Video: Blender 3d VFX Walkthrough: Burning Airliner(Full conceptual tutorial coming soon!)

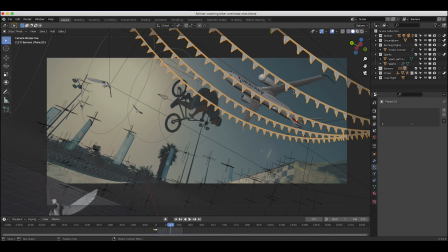8:15 So I've just added another view layer with just our banners being rendered and all of our other collections as indirect only.
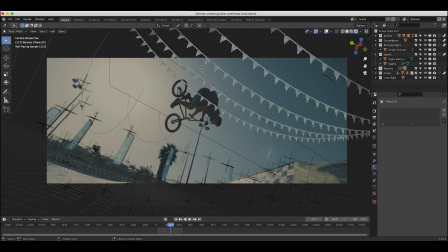8:22 And as you can see here, just some very basic banners hanging over our skate park here.
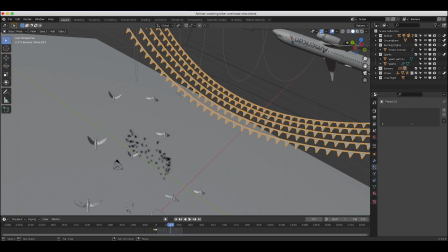8:27 And I'm not sure you can really tell in the final result of this video, but I did a little claw simulation on the banners themselves.
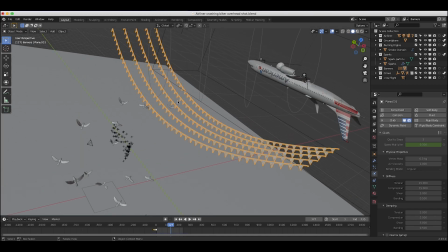8:33 So as you can see here, if I select our banners here and go to our physics tab, I've just baked a little claw simulation on the banners themselves and also added a simple wind force field to blow them around.
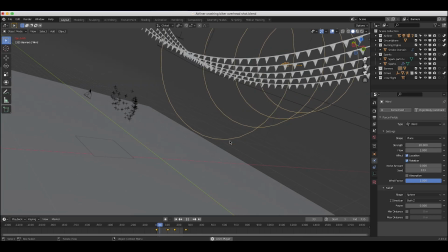8:46 So you can kind of see them moving here a little bit and having a little bit more organic feel,
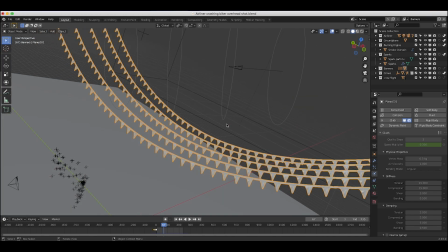8:51 but I'm not sure I spent enough time on this to really get the effects to pay off, but I wanted to try it anyway.
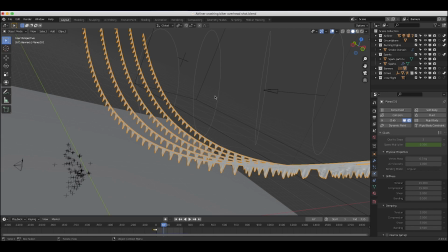8:56 Maybe next time I'll make it more windy and try to simulate a blowing banner in the wind for some other visual effects shot.
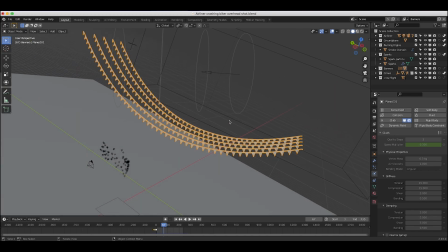9:02 But I've just added a very basic, you know, checkered material to these banners here to try to add a little foreground element in our scene here. And as you can see here, if I can just go to rendered view, I'll just show you guys the banners by themselves here.
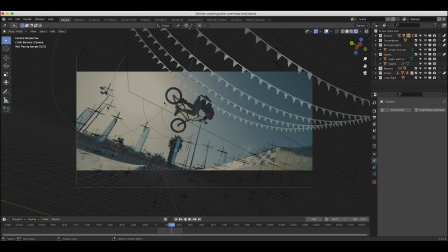9:15 Just super simple, hanging over the foreground here, being lit by our same environment and everything for a little foreground element.
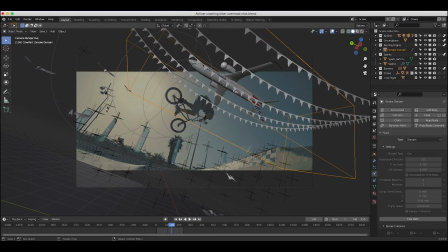9:23 Anyways after adding the banners to our scene I wanted to add a little bit of life flying by the camera So as you can see here our last view
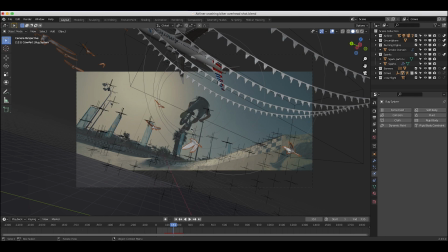9:30 layer is labeled crows And I've just added some crows flying by our camera here in the foreground as our jet flies over I've done this with a void particle system from the spiderfy add-on I just selected the crows option named our system here I originally had about 40
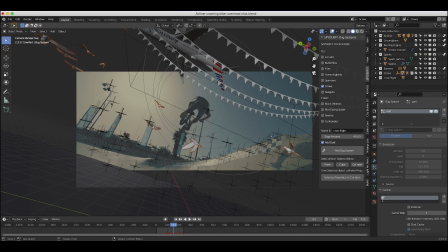9:45 crows but I brought it down to I think let's see here 15 crows just flying by the camera and they just have a goal over here in the
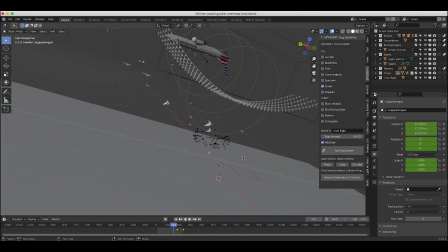9:52 top left so that they would fly by our camera and give a little bit of life to our scene but as you can see here if I just play through our shot
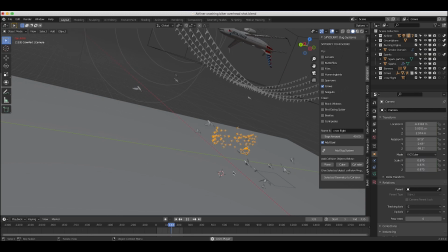10:02 you'll see them just kind of flying by our camera here in the foreground and just go off into the distance here
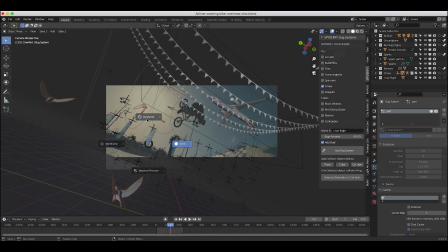10:09 and I think that just added a little bit of life to our scene and of course our environment is still lighting all of
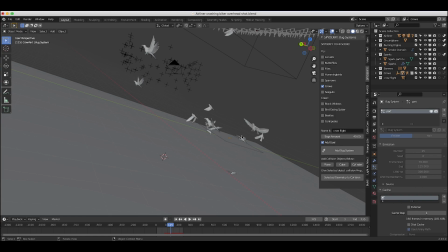10:16 these view layers the same but anyways after creating all these different elements and separating them into their own specific view layers, I rendered them out and went into the compositing process. For the most part, I've just rendered a beauty pass of each of our view layers for combining in our final composite with the exception of our airliner view layer.
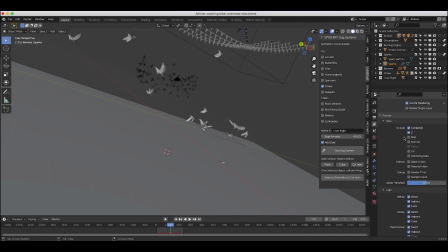10:34 For our airliner in its view layer, I've included a combined pass, a Z pass, as well as diffuse direct, indirect, and color, glossy direct, indirect, and color, transmission direct, indirect, and color, as well as an omission and ambient inclusion pass.
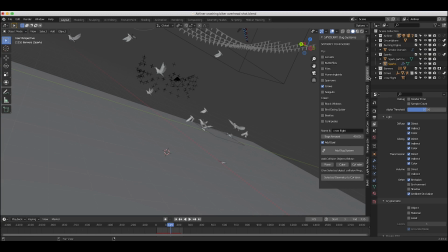10:48 And that was just because the airliner is the main element in our scene that draws the eye, so I just wanted a little bit more control in the compositing process. So rather than just using the combined beauty pass and overlaying it and kind of color correcting that, I decided to render out all of these different passes for a little bit more control.
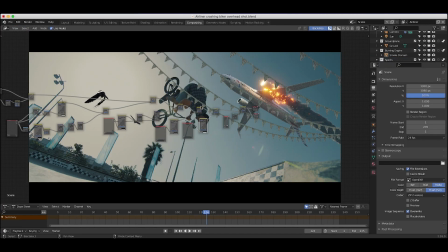11:05 All right guys, so in the compositing process, we have a fairly simple node setup here. It may look daunting if you're not used to a node-based workflow, but rest assured, It's a fairly simple process once you wrap your head around some of the basic concepts.
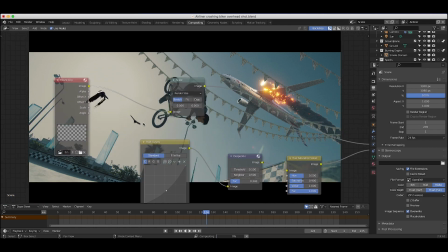11:18 Of course, the first input for our composite is our live action movie clip here. And it's just run through a basic scale node to fit our render size and everything.
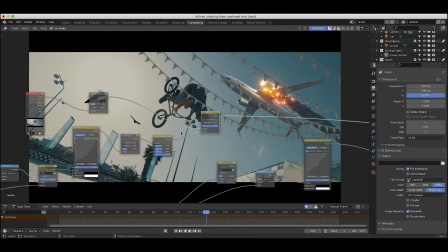11:26 And then we've run it through an alpha over node where we have overlaid our airliner paths. So as you can see here, I'll just add another viewer node here so we can get what it looks like at this point in the node tree.